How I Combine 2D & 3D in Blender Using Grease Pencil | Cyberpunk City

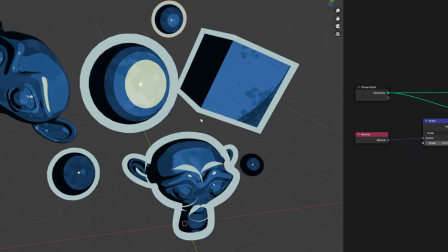(8:44)
Since the values were contained in the geometry node system, I could easily add them to specific meshes and adjust those values globally.
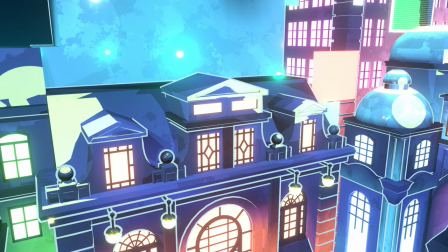(8:51)
I didn't use this for all the meshes, I did use regular inverted hull in some cases, but incorporating this geometry node technique was super helpful.
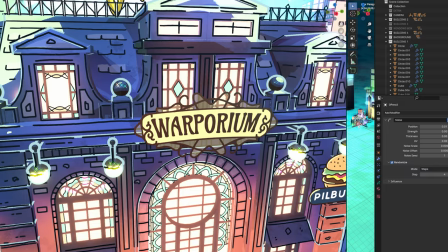(9:00)
Because the inverted hull method only works on the contours of the mesh, I added outlines manually with Grease Pencil to accentuate some of the geometry.
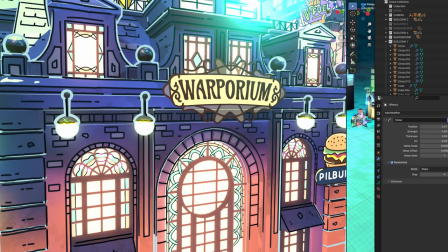(9:09)
And I usually prefer this so I can have control over its appearance and give it a more hand-drawn look.
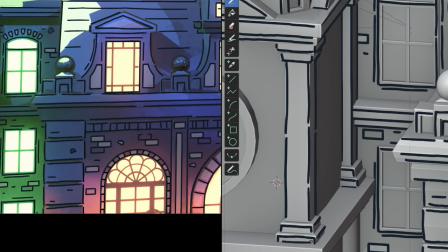(9:14)
I used surface stroke placement and added those additional outlines wherever they were needed.
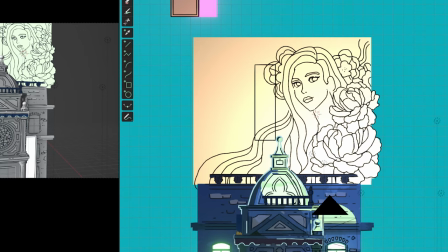(9:22)
After the outlines, I moved on to working fully with Grease Pencil. This is where I was able to get really creative and add character to the city.
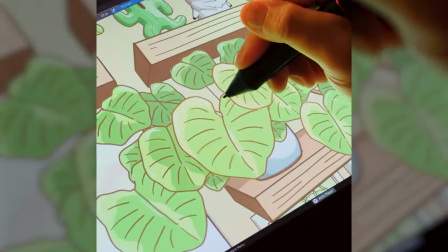(9:29)
Now, if you don't know what Grease Pencil is, it's an object in Blender that allows you to draw and animate 2D directly in a 3D environment.
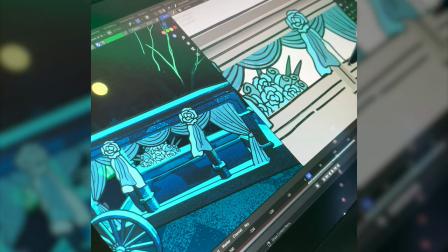(9:37)
So this makes it ideal for hybrid 2D, 3D workflows. I generally like using Grease Pencil to create supplementary elements because it incorporates seamlessly into 3D projects like this one. I really wanted this city to have a kinetic energy, and this was an opportunity to do that through the signage. As I mentioned earlier, this city is centered on hyper-efficiency and speed.
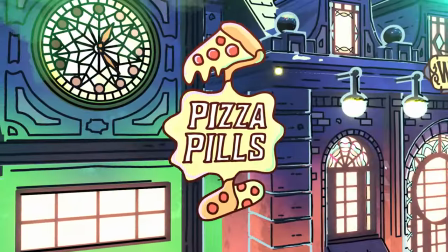(9:59)
So, you have signs advertising food in pill form, instant beauty makeovers, energy drinks, transportation, holospecs, and other productivity-oriented technologies. This was super fun because I was just trying to create loud and eccentric visuals.
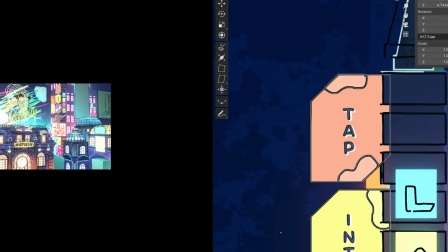(10:14)
I was able to incorporate various design and illustration styles, a lot of them focused on typography. Although they were all different, it was important to make sure they contributed to the overall narrative.
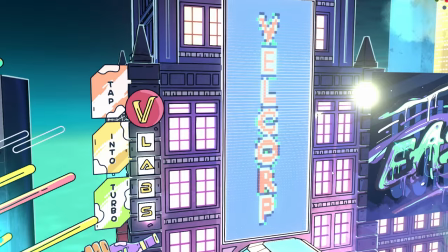(10:25)
So there is a company that runs most of these businesses, Velcorp, and surprise, they aren't without controversy.
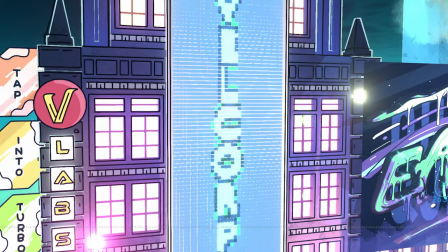(10:31)
Now, to supplement the Grease Pencil signage, I did create this one using geometry nodes. This is an array of cubes meant to look like a large pixelated screen.
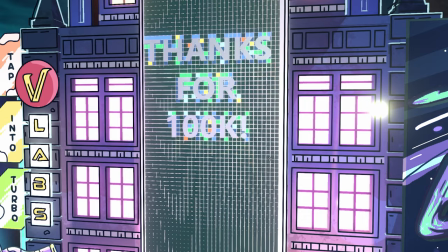(10:40)
It's able to change between displaying patterns and text with the help of the geometry proximity node.
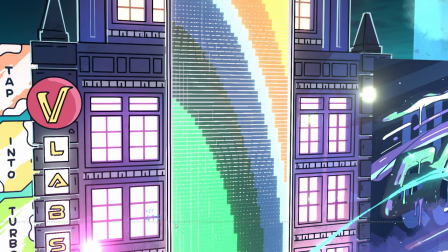(10:45)
So I was able to change it from the Velcorp name to a thank you message back to a pattern.
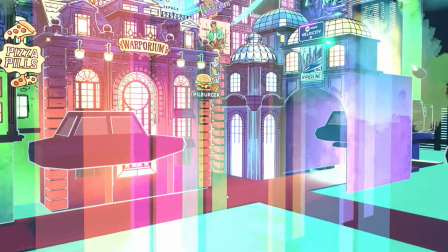(10:53)
Moving on from the signage, I used grease pencil to add particles and volumetric effects like light and fog. Since you can draw anywhere in 3D space and use textured brushes, this was pretty easy to do.
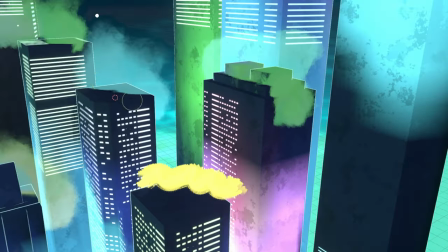(11:05)
It was just a matter of placing my 3D cursor in a specific area and drawing.
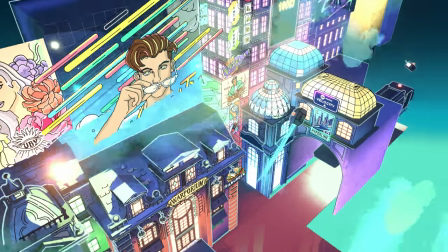(11:10)
It is possible to run into some visibility issues if grease pencil strokes or origin points from different objects are too close together,
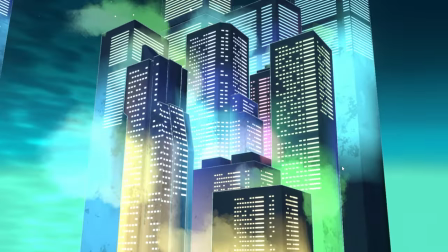(11:17)
so I just needed to be mindful of spacing. I also used blending modes on the grease pencil layers, specifically ADD, to integrate them into the scene better. And the great thing about these blending modes is that they don't only affect grease pencil strokes, but meshes as well, which helped with the overall look.
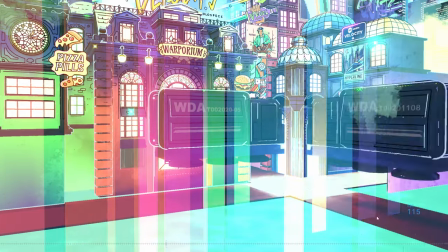(11:34)
And for some of the light elements, I did animate the layer opacity with an F-curve noise modifier to have them fade in and out.
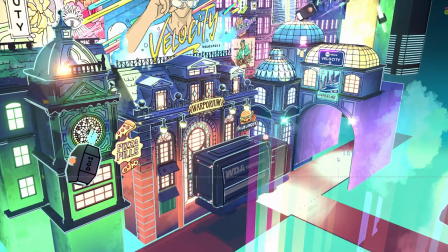(11:44)
To add more kinetic energy to the scene, I created these flying shipping pods and moving vehicles.
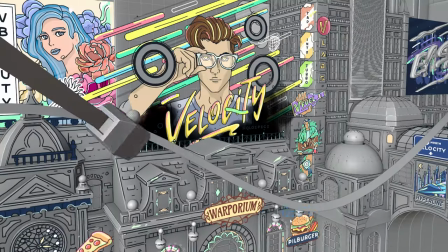(11:49)
So the pods were a way for me to break up the visuals of the city signage.
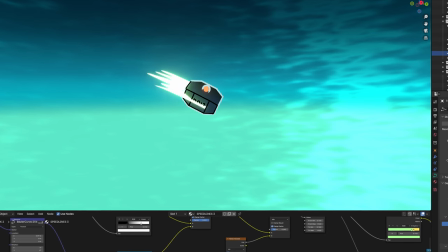(11:54)
I just added these extruded curves with an alpha material on them to resemble a light trail.
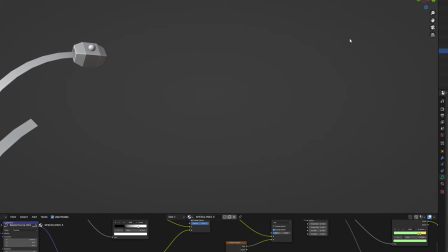(11:59)
Then I modeled these geometric pods and had them follow the same path as if they were flying.
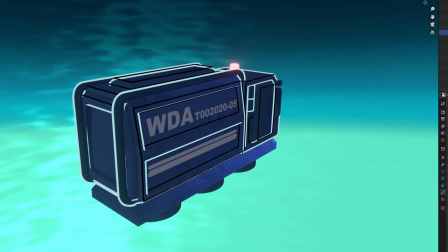(12:04)
The vehicles were modeled and supplemented with grace pencil details, a lot of them from the waste department authority.
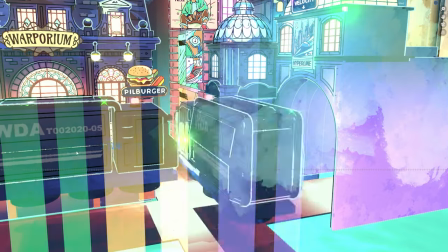(12:10)
And they're actually supposed to be hovering, but you can't really tell from the camera angle I set.
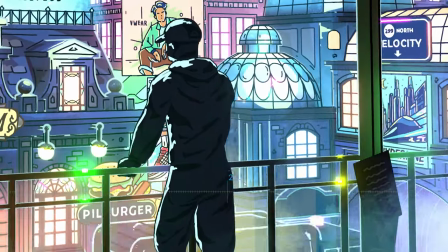(12:15)
I actually just wanted the tops of the vehicles to show. They weren't supposed to be a focus, only to give the illusion there was some life in the city.
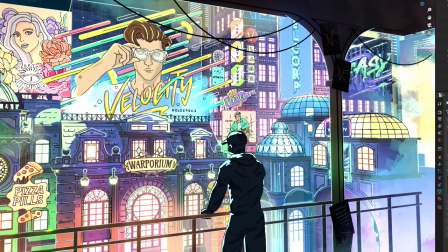(12:22)
After this, I did add a framing device to have this figure looking towards the city from a darkened walkway which was the original concept. The figure plays a key role in this story and I'll expand upon that a little later.
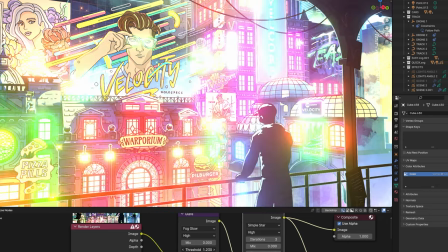(12:35)
Now to finish this off, I did add a few compositing effects like glare and adjusted the sharpness and color.
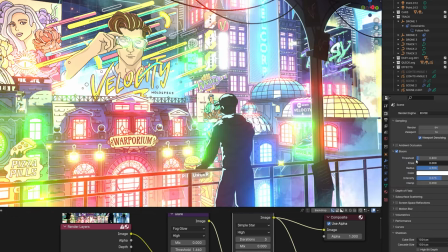(12:41)
I checked bloom because there were lots of light effects here. And that was it for this piece. Thank you so much for watching. I really appreciate it.